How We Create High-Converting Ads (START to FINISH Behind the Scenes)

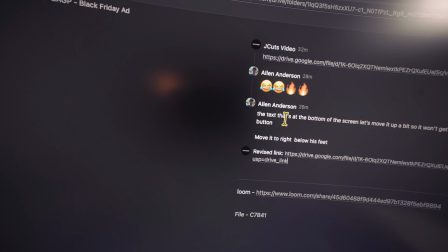8:13 All right, so here's where he asked for that revision, remember, right here,
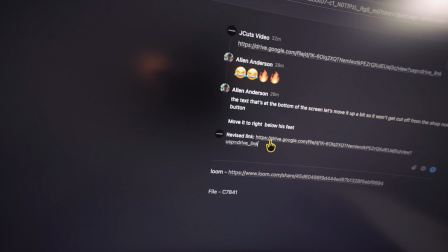8:17 and this is my revised link, so I'm gonna go ahead and send him a new link, that way he has the updated link in Drive,
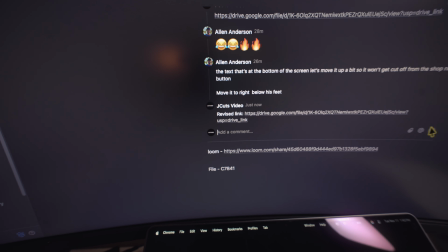8:24 so that's it. Pretty simple. You can't always get everything perfect right off the bat. A lot of times though, we do get away with no revision. And when we do, that's great, because then that means we can just shoot to the next project. But you can't expect that all the time. I guess if you're like a legend, then you probably can. We have certain brand standards that we got to stick to, stuff like that. So I mean, if your company's gonna be like that, you're gonna either have to expect to send a lot of revisions or to do a lot of revisions, depending on what position you're in. So here's how I did it.
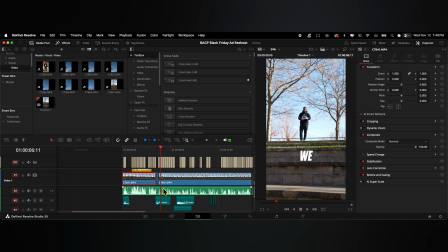8:52 I did clean up the timeline a little bit from what I had showed you guys before, because I did go ahead and like color code everything so it'd be easier for you to look at.
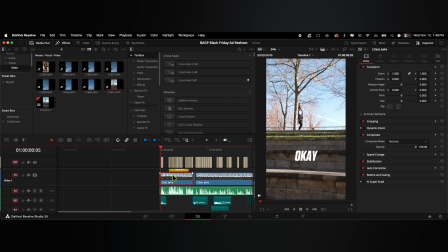9:00 All right, so first of all, this track right here is just the bass track.
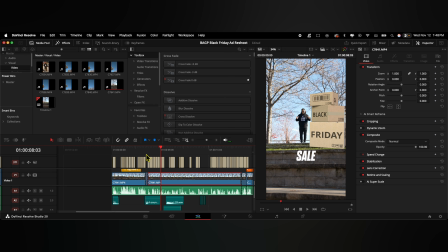9:05 Nothing was really done to it. Video didn't need color graded because I mean, it was just fine as is. Any of these yellow tracks that you see here are gonna be anything that was added in like an asset, as you see the big sail logo right there. And then above that, you'll see right here, this is the track that is masked.
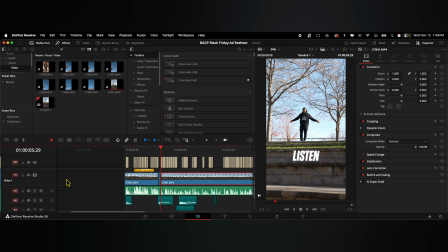9:23 So I masked him out, and it's not a very clean mask because it didn't need to be. If I go ahead and disable this track right here, you'll see that's what it is. These down here are gonna be our sound effects, like the teal colored clips. And then we've got music right here.
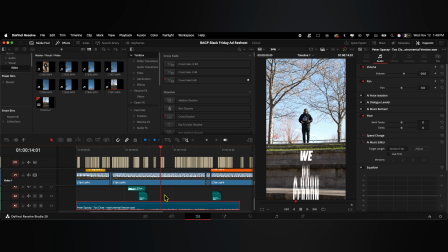9:38 We're at negative 24 decibels. So it's, you know, enough to hear because it's kind of a higher paced energy ad, but it's also low enough to where it's not really competing with his voice too much.
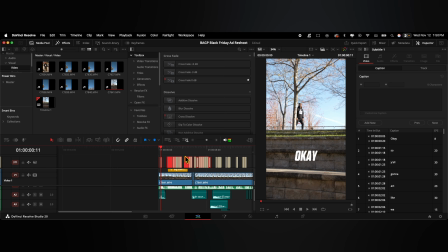9:46 Oh, also there is a subtitle track up here. Very simple subtitles.
Okay.
Just really simple. The Dharma Gothic extra bold font, you know, nothing really done to it. All right, so it basically just starts with a little vine boom sound effect because there's actually a meme that this guy named Scarce would come out from behind a tree.
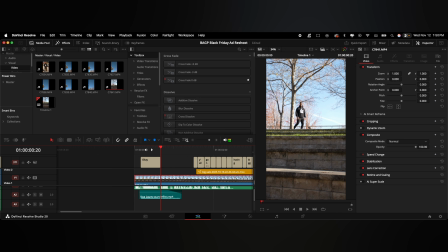10:03 Hey, what's up guys? It's Scarce here.
And that's what happened here. Now, if Alan knows about this meme or anything like that, I have no idea. But I didn't really want to put that meme in because it would have made it a little bit too memey for this commercial. I was just like, okay, you know, fine boom. That adds something, right?
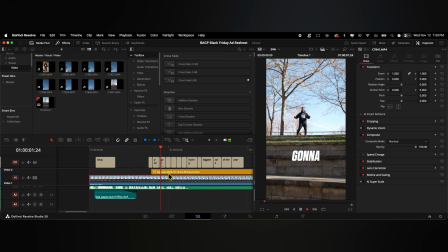10:19 So Okay. he starts talking, the subtitles pop up, and then we've got the big sale that pops up right here. Since he is masked, it comes out from behind him. If you play it in full speed, it doesn't look too bad.
So y'all gonna act like we not having.
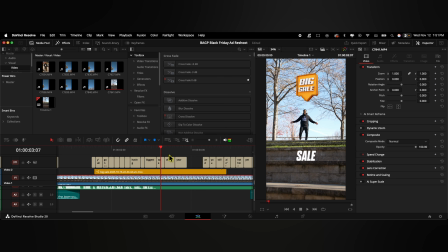10:31 I would have added a fade if I would have done anything different. But so that pops up.
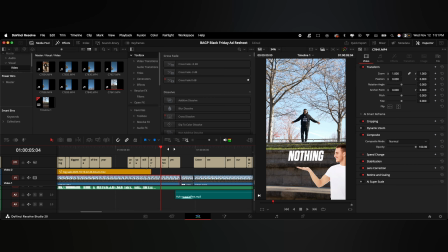10:36 Then we just got a quick transition to this guy holding, you guessed it, nothing. All it was one of my shake transitions.
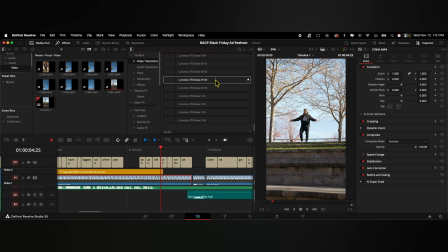10:42 I'll actually show you which one it was. This one here. I just took it right here, also right here.
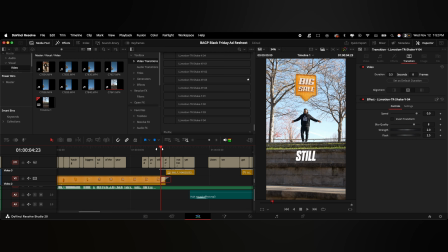10:48 It just kind of gives like a little whip. Nothing too fancy really.
And you still ain't got nothing yet?
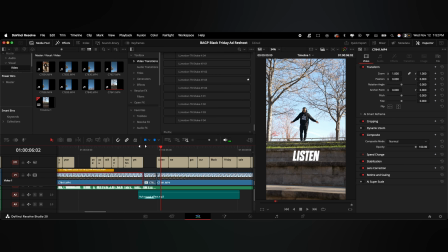10:53 Okay, so then I added that little huh sound just to break it up because, you know,
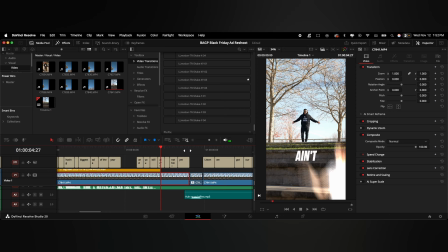10:58 that energy had kind of went up to that point of you ain't got nothing yet, and so I just wanted to add in like a huh,
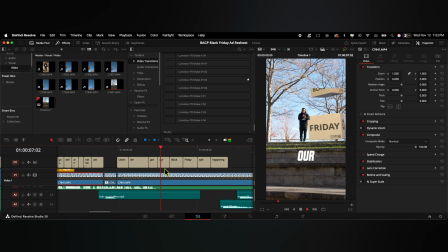11:04 like questioning why you haven't got anything. We got our Black Friday, that's pretty self-explanatory.
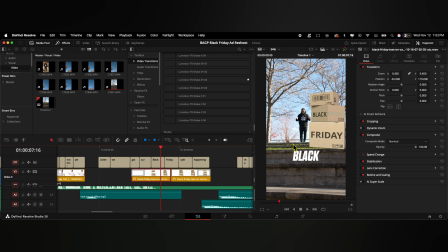11:10 Again, that was just an asset that I dropped at the top, masked out the background, and let the boxes drop in.
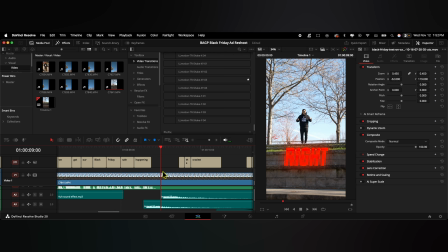11:16 Black Friday sale happening right now.
These texts here are actually Text Plus nodes. These are not just random like subtitle pieces or anything.
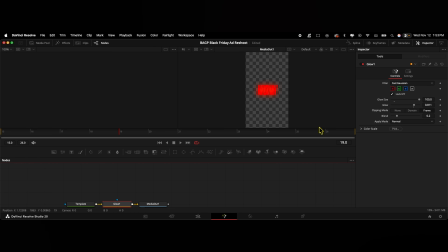11:24 So Fusion tab over here, and that's where you'll see I added a glow, just a simple glow node. It was nothing intense or anything like that. And we just used red because, you know, right now it grabs your attention.
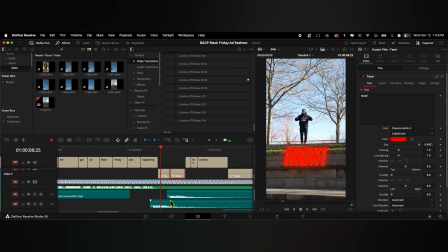11:34 And I added sound effects below that as well, because again, I wanted to emphasize the fact right now.
Happening right now with We got the word deals, same exact thing, text plus node, glow, except green.
And we have this like little check mark sound effect because, you know, deals are usually a good thing.
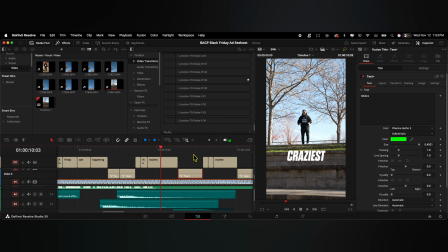11:51 It's done, deals are happening, things are moving.
So easiest deals, deals, craziest fashion.
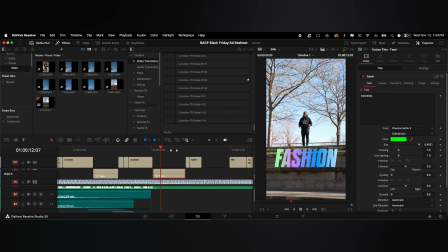11:58 I honestly couldn't think of a sound effect for that. I don't know. What I decided to do at least was it said craziest fashion, so I just thought multicolor.
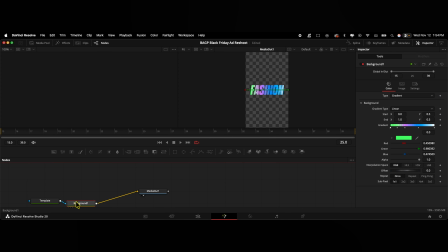12:07 If we go look at the Fusion page here, we'll see that we've got a background node here, and this is the actual text node itself. On the background node, I just did like a gradient, right? And then I connect the background node to the media out.
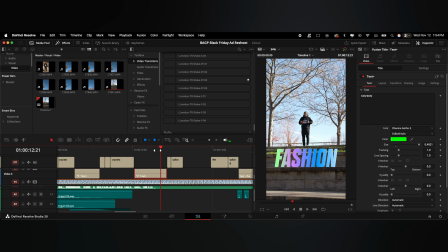12:19 I'm still pretty new to Resolve, by the way.
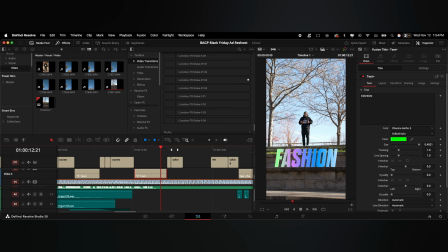12:21 Like, I have hardly messed around in the Fusion tab, so if there's better ways to do things, I'm all ears. Shoot the comments down below.
We're talking be a good person. We talking be a good.
So self-explanatory, add the logo, little whip in.
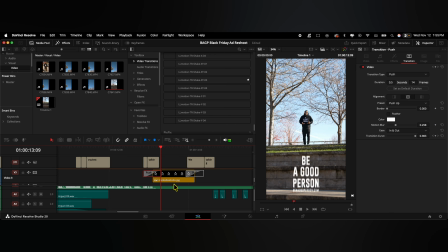12:34 I just used a push transition with some motion blur. And this is a stock transition, and it's actually pretty useful.
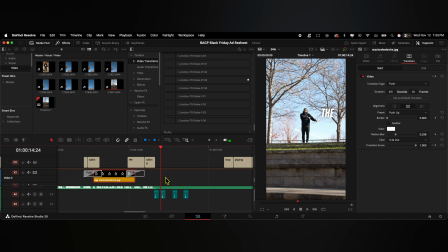12:39 Add that to your favorites if you haven't already. Now here, the most basic concept, so some text just pops up, right? I want to make it engaging and kind of capture their attention a little bit. So I just added some little clicks, make it a little bit tactical.
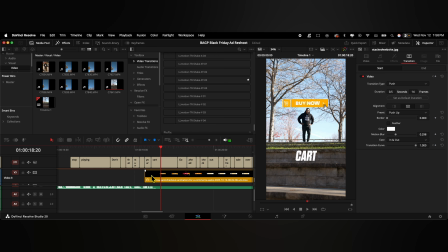12:52 The most basic concept. Man, don't leave that stuff in your cart.
So this pops up when we start talking about just check out, don't leave the stuff in your cart.
Go ahead and check out, because when the sale over, it's over.
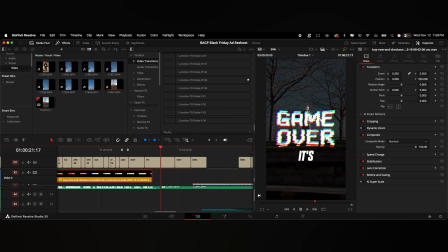13:05 One thing that I should explain, and I haven't already, is that all these assets, pretty much all of them, at least 80% or better, were actually downloaded from Envato Elements.
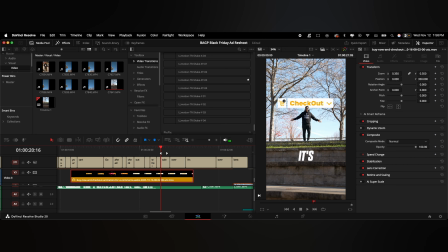13:13 They are a really good place to get a lot of assets though, as you can tell, like this asset here, this asset here, the one at the beginning with the big sale.
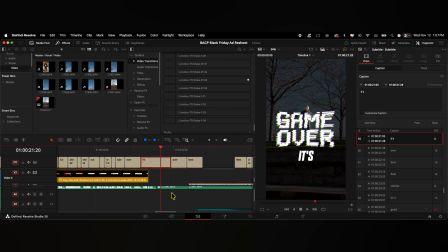13:20 So anyways, this one is one of those, you know, put it over the video, the asset, game over, because he said, when the sale over, it's over. So you might have noticed the sound is different here when he says game over. That's because I added something to that.
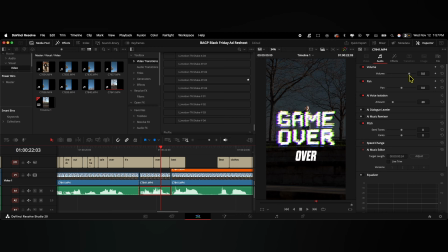13:34 It is the Soundly Place It. Yeah, Soundly Place It plugin. Basically a really cool plugin that can do all kinds of stuff.
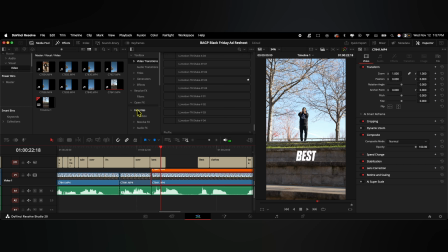13:42 I won't drop into that too much for this video, but I'll quickly show you just because I think it's like really underrated. Your options are right here. You've got the speakers, you've got space, and you've got wall. And then there's all these presets right here. For this one right here, this clip that I just showed you, all I did was pick the walkie-talkie one.
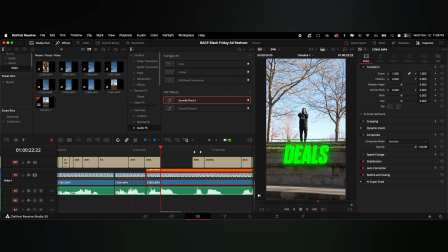14:01 Now right here when he says deals again, this is gonna be just the same exact procedure as the other one, no different.
Best deals.
And then right here, best clothes, this is going to be actually a picture of their clothes.
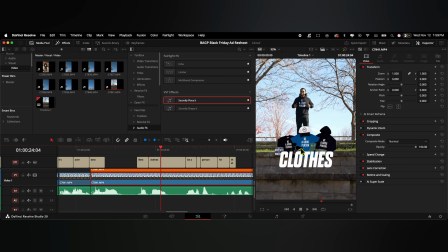14:15 That is just one of the pictures that I had left over from a different assignment.
Hit that checkout.
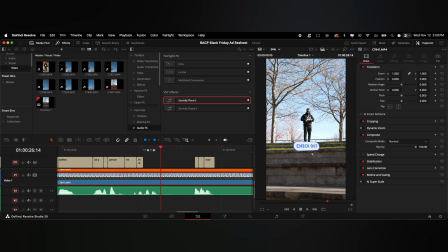14:20 Now, so here we have a checkout asset again. This one's different, same thing from Envato. Just download it, license it, and you'll see how this kind of ends. The checkout just stays there.
Hit that checkout, like right now. Like, don't look at me no more. Just hit it right now.
All right, so there you go.
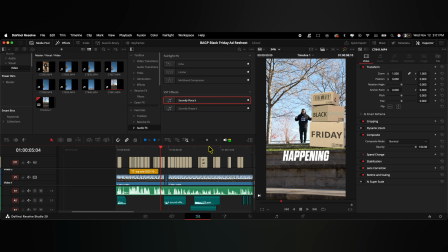14:38 All right, so that's basically the breakdown of this entire timeline. Again, like Alan said, nothing that advanced really.
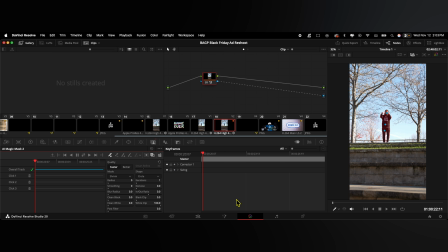14:44 It was just kind of a basic edit. But so I did do some things that I'm not super familiar with in DaVinci because I'm relatively new with the software. Anyways, I did do some masking, as I showed you guys already on that orange mask track. I used magic mask within the color page though, because for some reason, to me, it's easier.
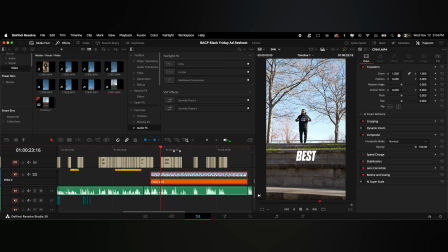15:01 It seems to track objects and subjects a lot better. I've heard mixed opinions on that before, but to me, it just leaves a bunch of stuff in that it shouldn't. Anyways, that's it for the breakdown. I kind of rambled a bit, but that just kind of shows you some of the things that I'm learning,
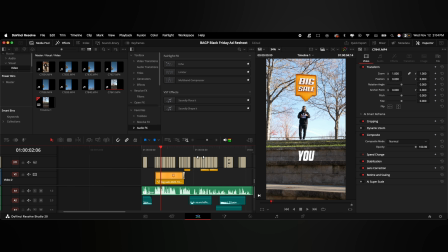15:16 some of the things that maybe you were learning, or things that you've known for a long time. Drop suggestions. I'm always open to all that. But anyways, guys, that's it for the breakdown. If you enjoyed the editing portion of this video, you already know what to do. Drop a comment, smash like, subscribe. It helps him out a lot. Who knows, maybe you guys are curious about the editing side of things a little bit more. If you are, drop a comment. I'm sure he'll read it and respond. Anyways, that's enough for me. I'll see you guys whenever. All right, as you guys saw, that's exactly how it worked. That's how easy the process is. Obviously, this was one of the easier projects that we had on our to-do list. But I just wanted to show you guys the entire process and how we get stuff done, how we assign projects. If you're in the creative field, one thing I'll say is when you get to that point where you have a bunch of projects that you can't handle and you're the video editor, just get rid of it, right? Just go hire someone to edit your videos because you'll be able to take on a whole bunch of more projects, which will allow you to make a whole bunch of more revenue. Utilize your resources. Don't try to hold in everything or just because you want to keep all your revenue. I get it, but you'll be able to scale a whole lot faster with a team than you trying to do everything yourself. That's all I got for today.